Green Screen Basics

In response to viewer requests, we've put together a basic tutorial on how to light a green screen and some tips for working with one. Let's get started.
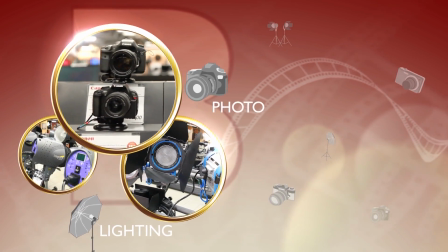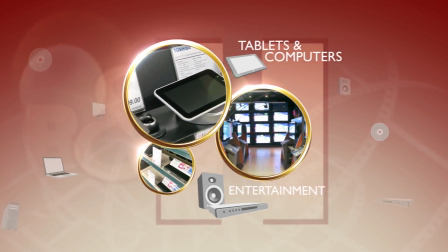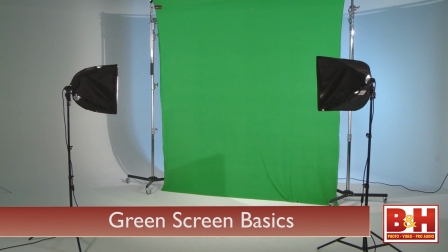Hi, I'm Mia. Let's go over some green screen basics. I'm going to use two setups to cover those of you looking for an affordable way to get started shooting on a green screen,
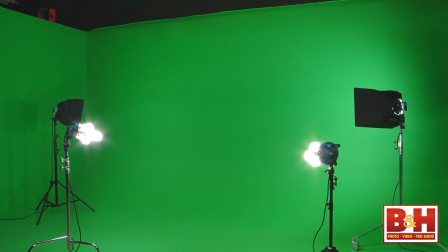and a green cyc wall for those of you hoping to create a more professional video environment. First off, why do we use green as the color to key out for the background? Technically, we could use red or blue. Green and blue are considered furthest from human skin tone and the easiest to pull a clean key from. But blue tends to be a very common clothing color, so green is just a little easier to work with.
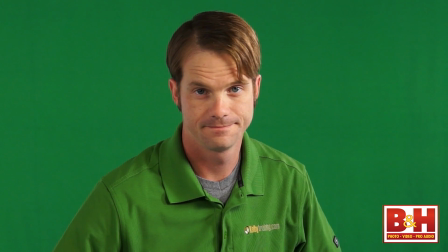Just to make sure none of your talent is actually wearing green. So if you're new to green screen work and you're looking for an affordable setup for something like a home studio, try an all-inclusive kit.
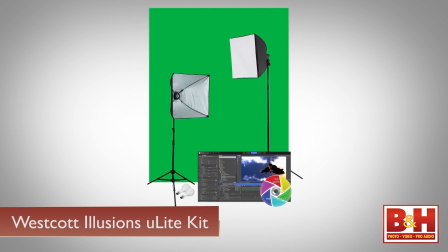Westcott offers one called the Illusions uLite Green Screen Video Lighting Kit that I'm using to demonstrate with.
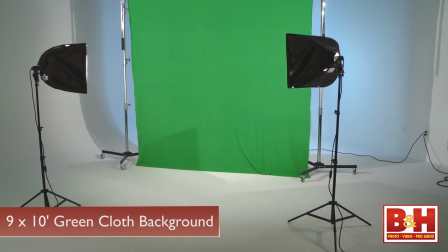It has a green 9 by 10 foot cloth background that you can hang pretty much on any flat wall. It's wrinkle-resistant green screen cloth, which is important because you want to make sure that the background is completely flat with no variations in the fabric.
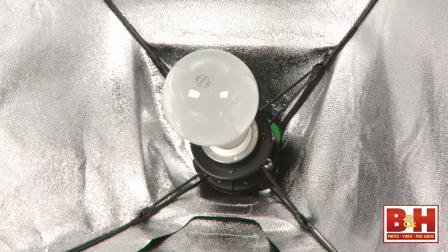Inside the kit, you'll find two 500-watt photo flood light bulbs with stands and collapsible soft boxes to light the background.
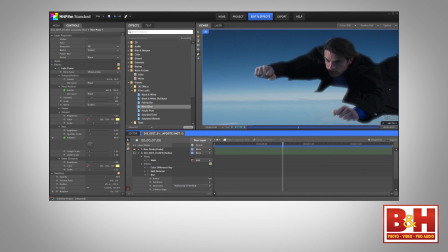And it also comes with some software, backgrounds, and graphics that you can use in post-production if you want.
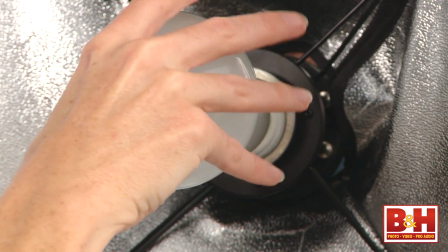So once you hang the fabric background, you'll want to set up your 500-watt floods and attach the soft boxes.
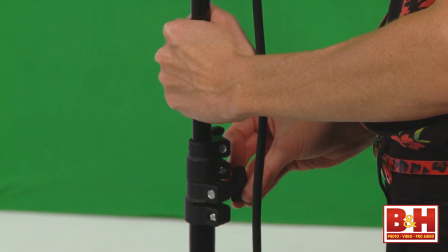The light stands that come with this kit are very lightweight, and they can feel a little top-heavy, especially if you raise them all the way up.
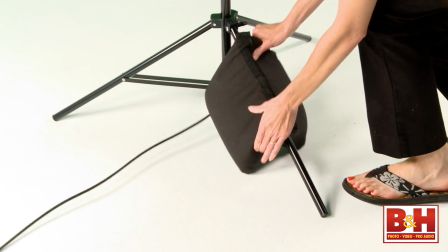I just throw a sandbag or two over the base to make sure that they're secure. The reason for including the soft boxes is to diffuse the light. Our goal is to create nice, even light across the background. Ideally, the fabric should be lit edge to edge. And one way to check that is to use the zebra feature on your camera.
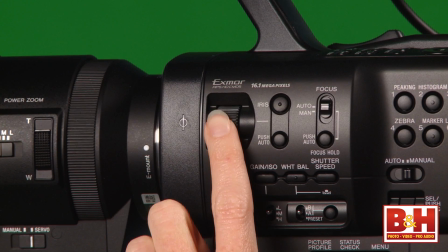Zebra helps show you where areas of your image are brighter or overexposed.
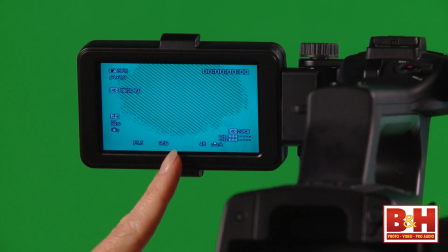When you increase your iris, if you notice the zebra stripes pop up in one area of the screen first, then you know that the lights are too bright there and you can adjust them. What you're looking for is the zebra to pop up evenly across the entire screen. Now, of course, you don't want to record your video this way or everything will be overexposed. It's just one way to check for even lighting.
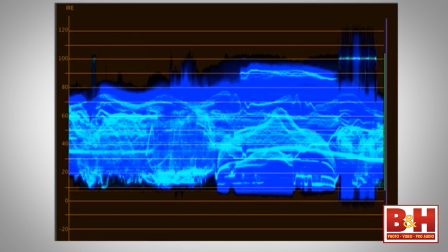You might feel more comfortable with a light meter, waveform, or histogram, which will work similarly if your camera has one of those.
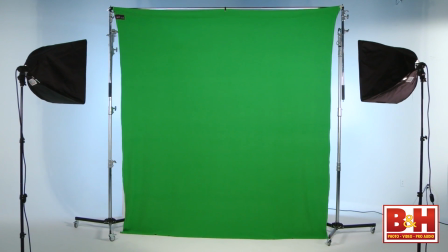That's the key point. The more even and uniform everything is lit, the more realistic it'll look to the viewer. Now, once you have the background lit evenly, you'll need to light your subject.
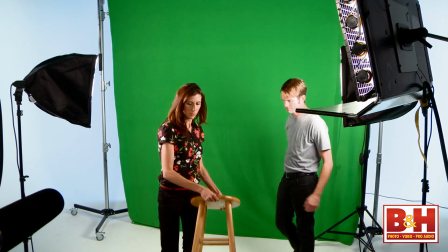Pull your subject or stand-in far enough away from the background to get them out of its lighting.
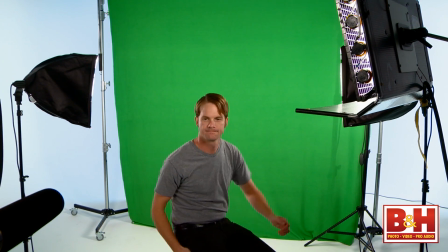You don't want to cast any shadows on the green background, and sometimes that background can cast a green glow on your talent, called spill. Pulling the subject away from the background will reduce that. The two important lights you'll need for your subject are a key and a hair or backlight.
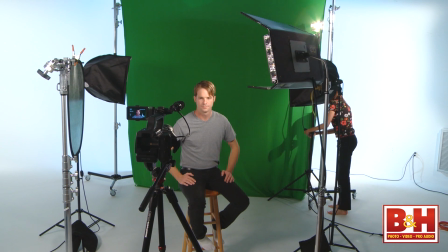That backlight is essential to create some separation between your subject and the background.
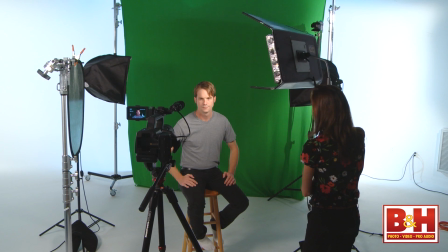The key should be angled off, somewhere between 20 and 40 degrees from your camera.
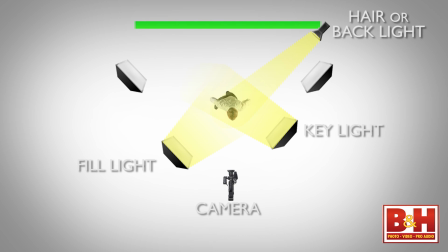Then you can add in a fill light to brighten the shadows on the other side to create a true three-point lighting setup,
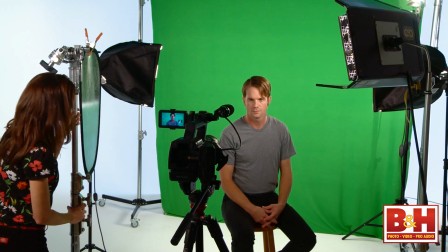or you can just as easily use a reflector to bounce the light back on the opposite side of your subject's face. We have a full tutorial on three-point lighting already up on the website.
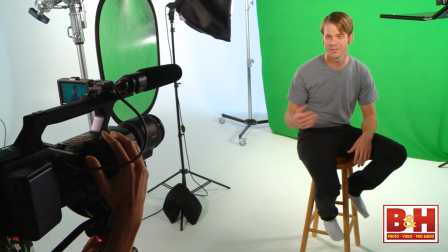Now, this is a nice setup if you're shooting from the waist or knees up, but if you want to capture an entire subject from head to foot,
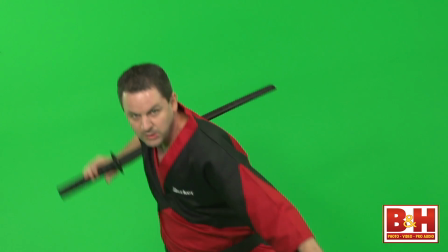or if you're planning to film some action sequences with a lot of movement, then you'll need something a little bigger that extends out to the floor.
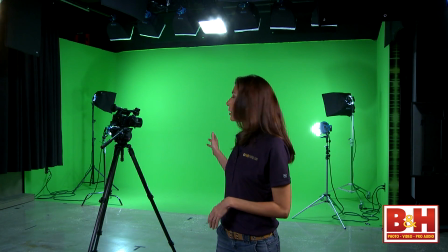This is a green cyc wall here at our Kelby Training Studio.